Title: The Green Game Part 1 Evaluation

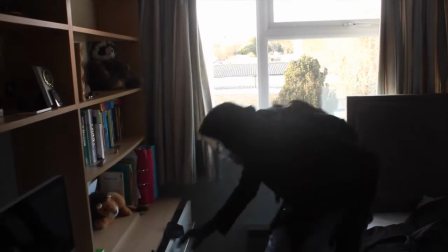Seeing that our film opening was inspired by these films, we decided to do the same thing. However, this was also due to the fact that we had limited choices of actors,
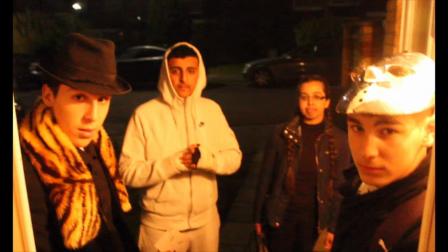therefore causing us to have a male-dominated cast. This was very stereotypical, as in the mass majority of crime movies, the main character are male. There's a lack of women in crime movies, especially as the main character. They are stereotypically seen as weak and in need of help.
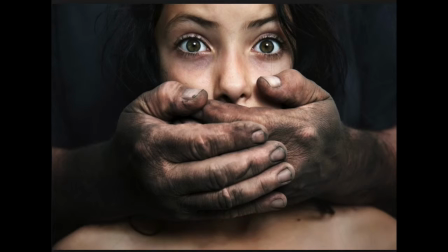However, we decided to challenge this media convention and represent women as a powerful hacker.
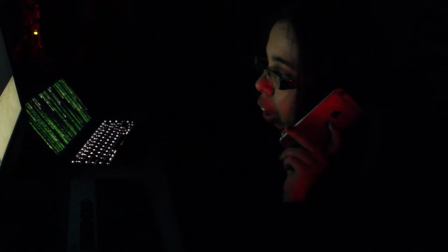Furthermore, due to being inspired by Snatch and Rock'n'Roll, we wanted the majority to be male-dominated, as within these films they played big key parts.
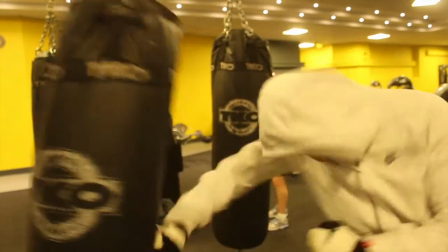Also, when analyzing the gang leaders, gender was especially clear in that it was male-orientated.
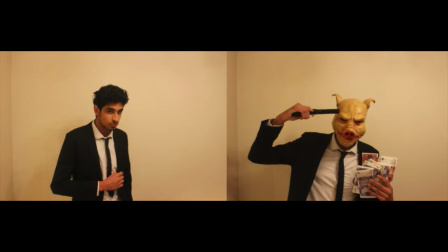This in turn linked into ethnicity, as normally there is a white English criminal leader. However, we decided to challenge this convention and use a Indian actor instead, as it would show a wide variety of different social groups and culture. We wanted different ethnicities and social groups because we wanted
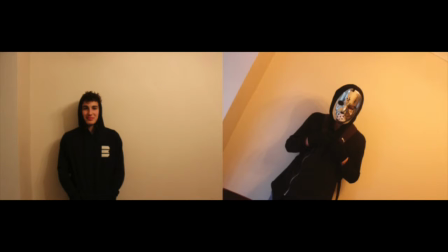there to be a sense of diversity so that the audience view would always change and develop.
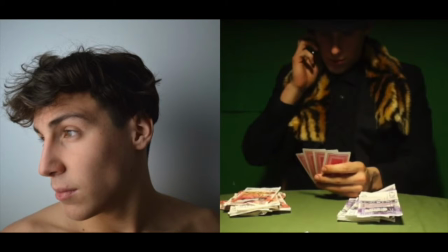We decided to have all ages within our film, as in many crime movies there is always a diversity amongst age.
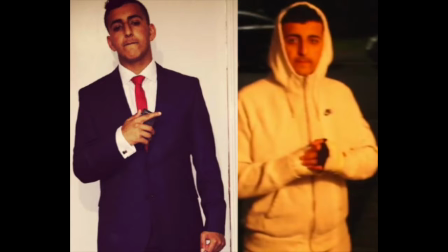However, we were limited through the resources we had, as we had to use actors of our own age.
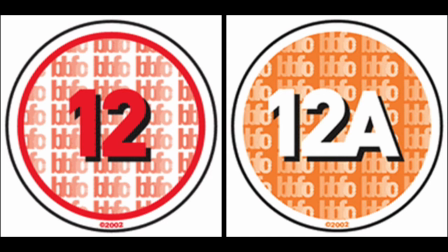This proved difficult as it was a huge setback on changing the age range to our film opening.
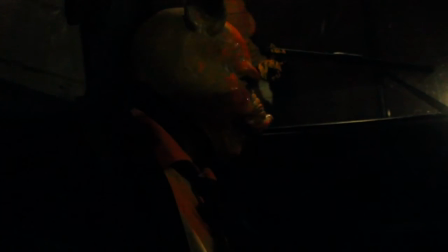Due to being a previous student of media at GCSE, I was familiar with the use of technology that was offered, e.g.
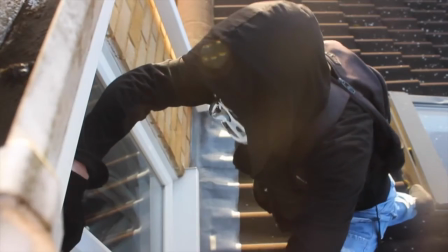Final Cut Pro, green room, and lighting. This is most evidential as the editing within our film showed that through Final Cut Pro we were able
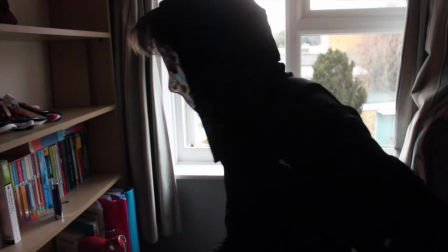to display footage and use the tools e.g. blade, trim, and zoom with ease.
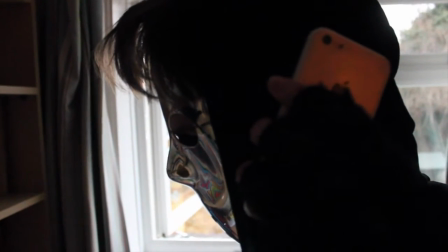This was then used to manipulate the footage so it showed continuity and a purpose to which fitted our storyline.
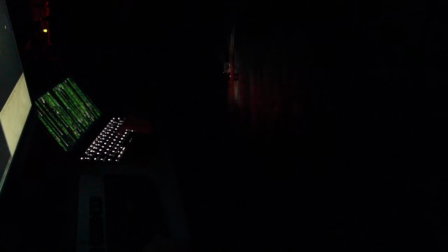Furthermore, when constructing this product at A level,
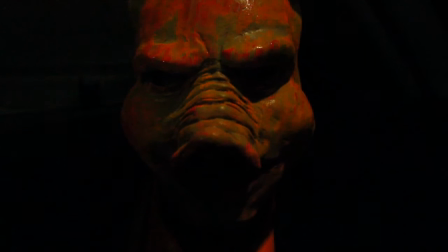I have learnt a variety of technology which in turn benefited with the construction of our opening film.
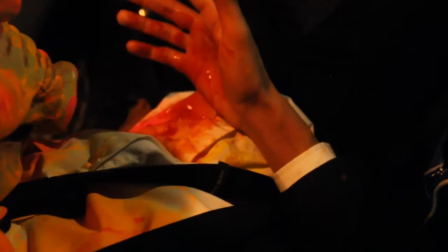For example, on the one hand, we lacked the resources we needed to create a clear image which caused our film to be at the mercy of our equipment.
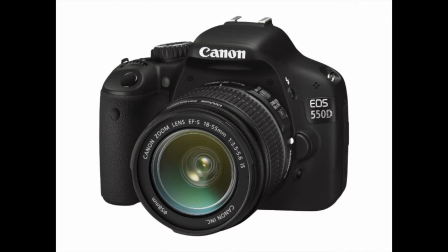Therefore, I bought a Canon 550D, which allowed us to film with an 18.7 megapixel camera and a recording of 10.80p.
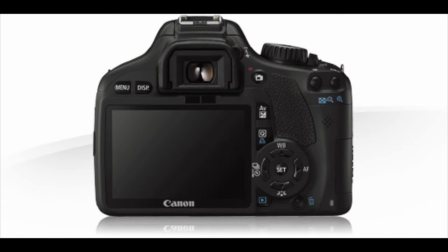We had a variety of lenses, but the main lens we used was a 18 to 50mm lens,
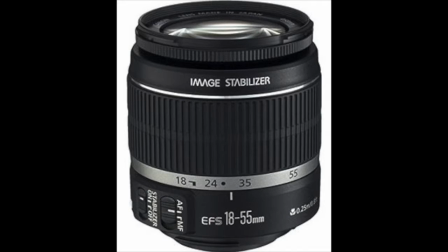which gave us a smooth image in which also gave us the most suitable field of view.
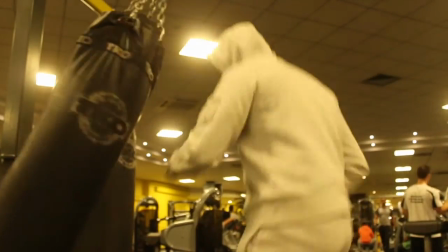This is shown in our final product, as the clear shots and angles prove that our technology helped with our quality of footage.
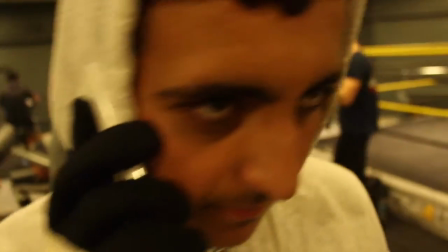We had 3 weeks to complete our opening film.
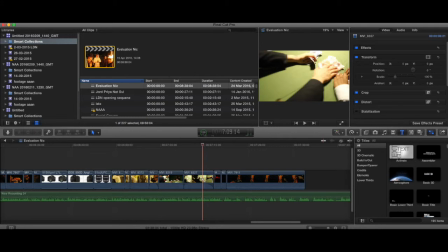This proved strenuous due to gaining the footage and editing our film on an editing program called Final Cut Pro.
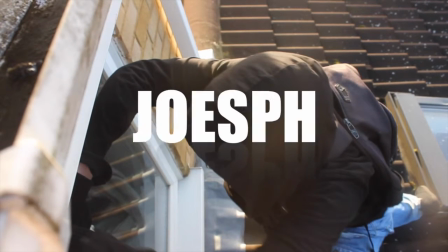We used freeze frames and manipulation of time to create emphasis on the movement they are making, as well as a storyline,
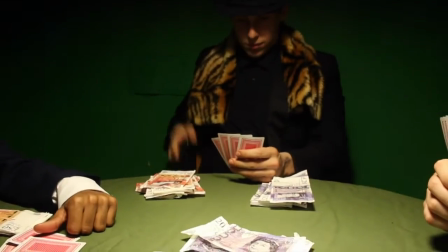stylistic imagery.
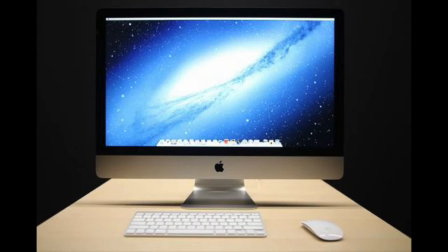We used a Mac to create our footage, and as it was a resource provided by our media department, we therefore
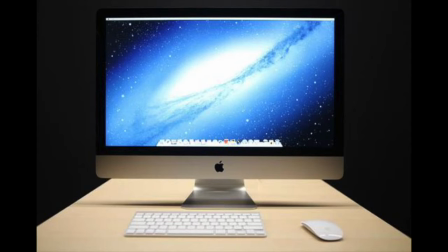seemed to use that, as we were going to use this within the programming and tools they provided us.
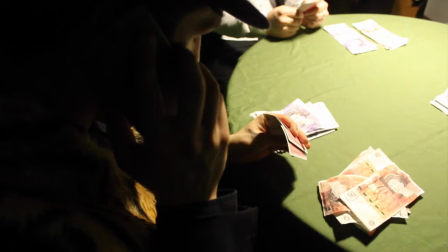In conclusion, the technology we used had a huge
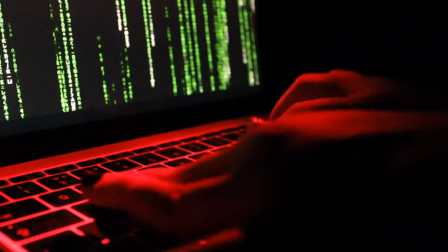influence, as it caused us to gain higher marks due to no foul footage and no error of mistakes, as we could